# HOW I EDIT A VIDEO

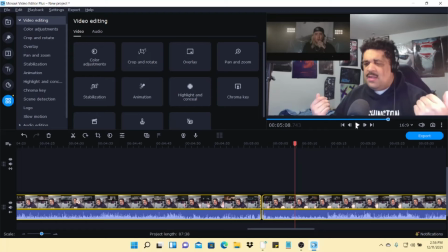The weight on my shoulders is breaking my back. Your words were so heavy.
You're right up about to So probably like right here. back.
Your words were so heavy.
Probably right there, because I want to make sure I got the reaction on my face here.
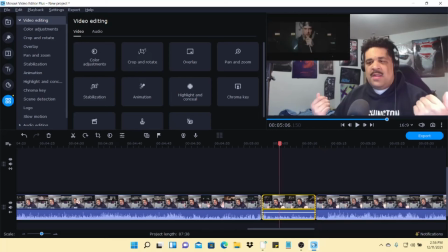So let's go ahead and we're gonna try that here. So,
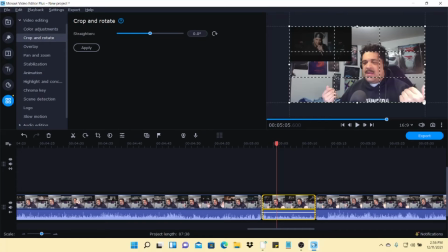clip. So you just gotta zoom in on the video, essentially.
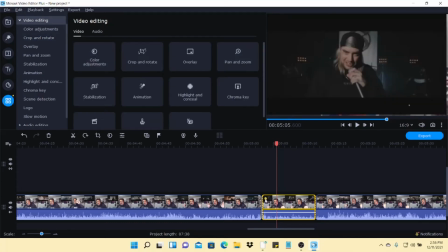See, I kind of messed it up there, so let's see if I can fix that. I don't know if I can.
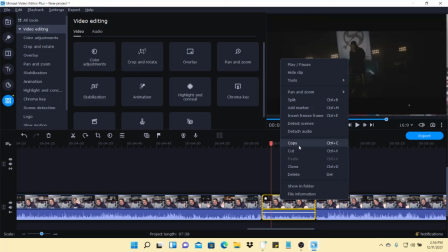I don't want to delete it. I will fix that here. Just a sec. Alright, edit tools.
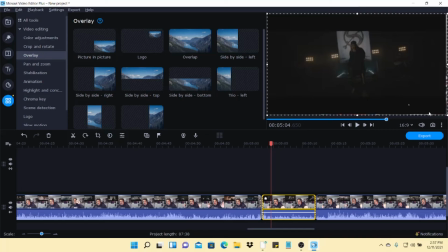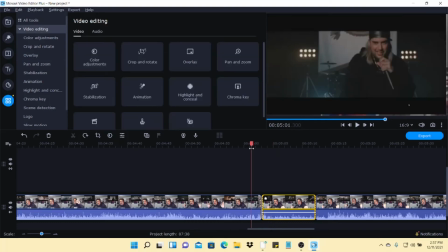See how that looks. Come on.
I came to my senses, Oh, yeah. I thought I woke up. I can't shake this feeling, my heart's had enough. The weight on my shoulders is breaking my back. Your words were so heavy, you're right up about.
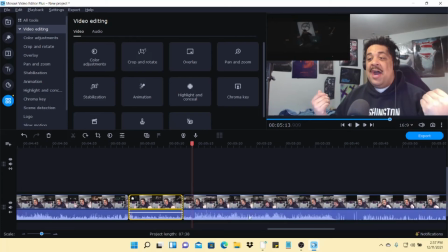So that looked pretty good. I will fix that. If I can fix that part I messed up on. So I will fix that in a bit.
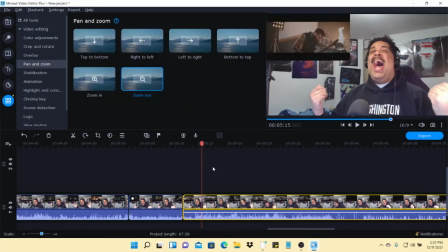That looks like a good pan and zoom moment, so
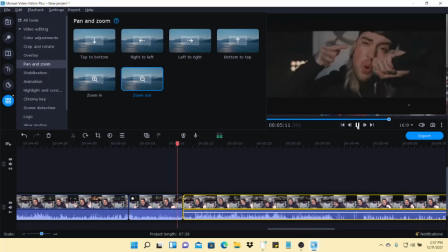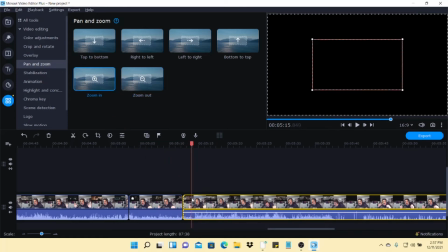oh, like right there is good. So zoom in. Yeah, that's good because I'm laughing, so that's a good spot.
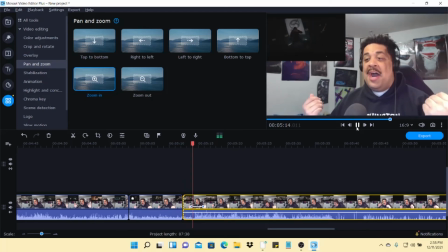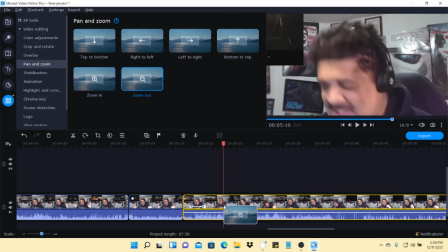Yeah. Zoom it back out. And again, you can kind of just mess around with it, you know, kind of just see what.
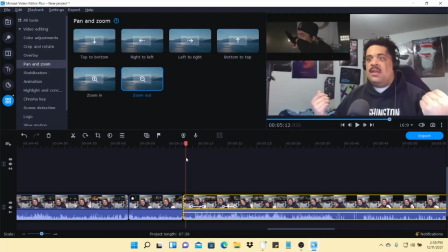I mean, I just go through and like that would be fun, you know.
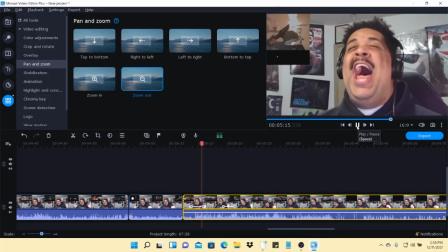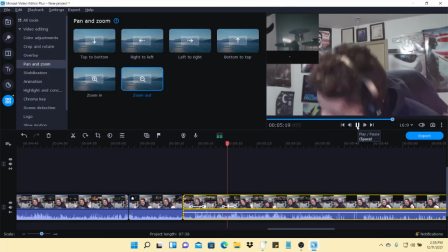Yeah. Ooh, damn.
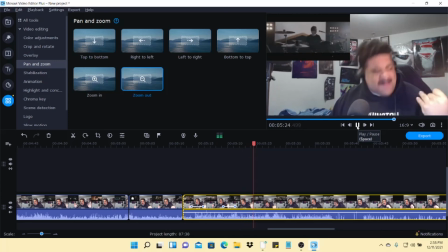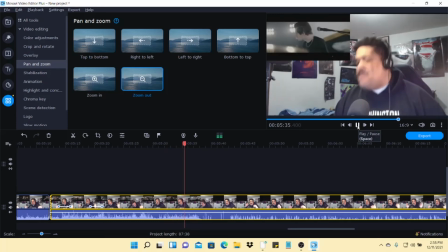So that's essentially about the end of the video here. So I'm gonna let it play, and then I'll kind of show you what I do next.
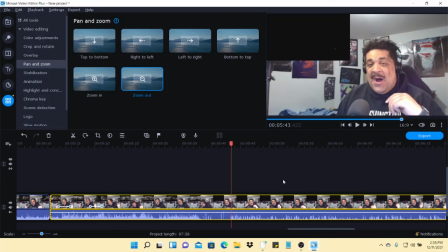So probably about right there. So that's gonna be where I kind of give my thoughts and opinions.
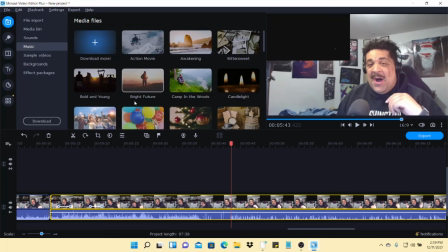So I'm just gonna put that music again to kind of let people know that's near the end. So I'm gonna put the Cyberpunk one.
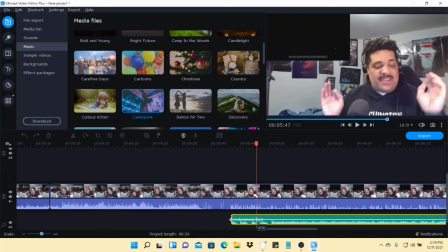Perfect. And then, of course, 37.
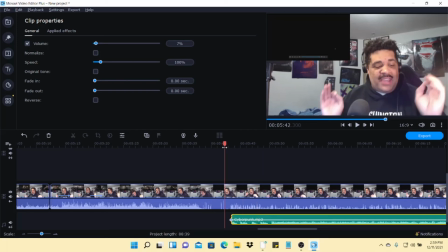And 7. Should be good. We'll test it out here.
Holy crap!
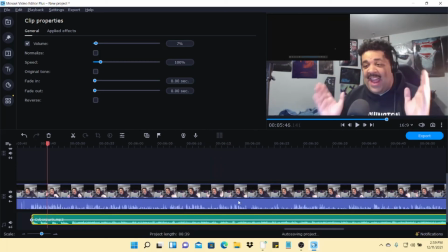I did not expect that.
That's about good, because that's when I started talking. So, okay, we have all of our edits in here.
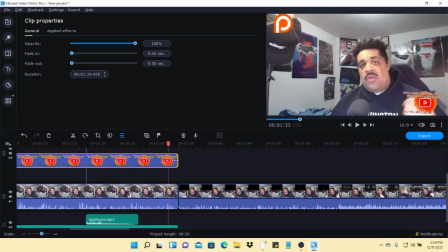So the next thing I'm going to do is I'm going to take my logo and I'm just going to stretch it out all the way to the very end.
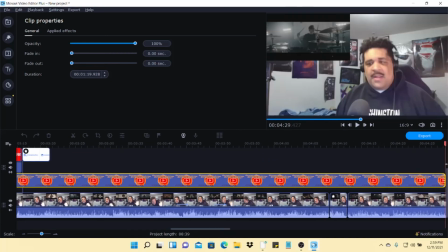And then we'll go through the parts where I edited to make sure it looks good. Nothing, oh, you know, we'll make sure everything looks good before we hit save.
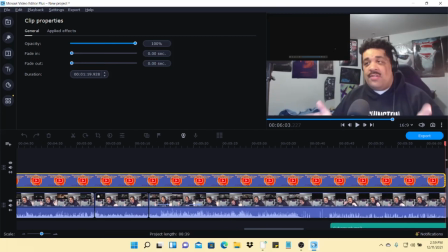So,
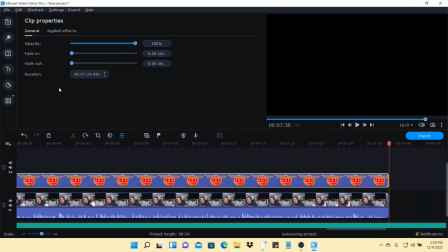okay, that part's good. So that's there, and then I'll put my solstice at the end.
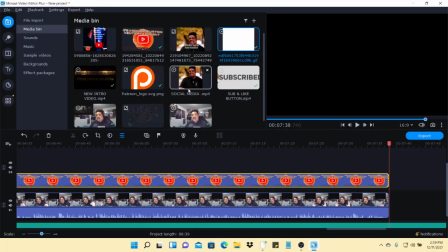Then what I do is I take the band logo, so go back to the media bin, and then it's right here.
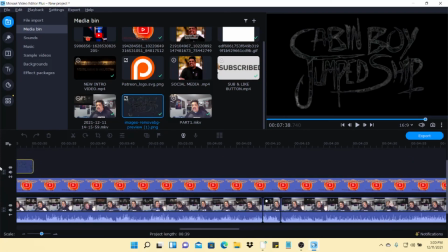Put that at the very end, and then drag this all the way back. You want to do it right where the video starts here.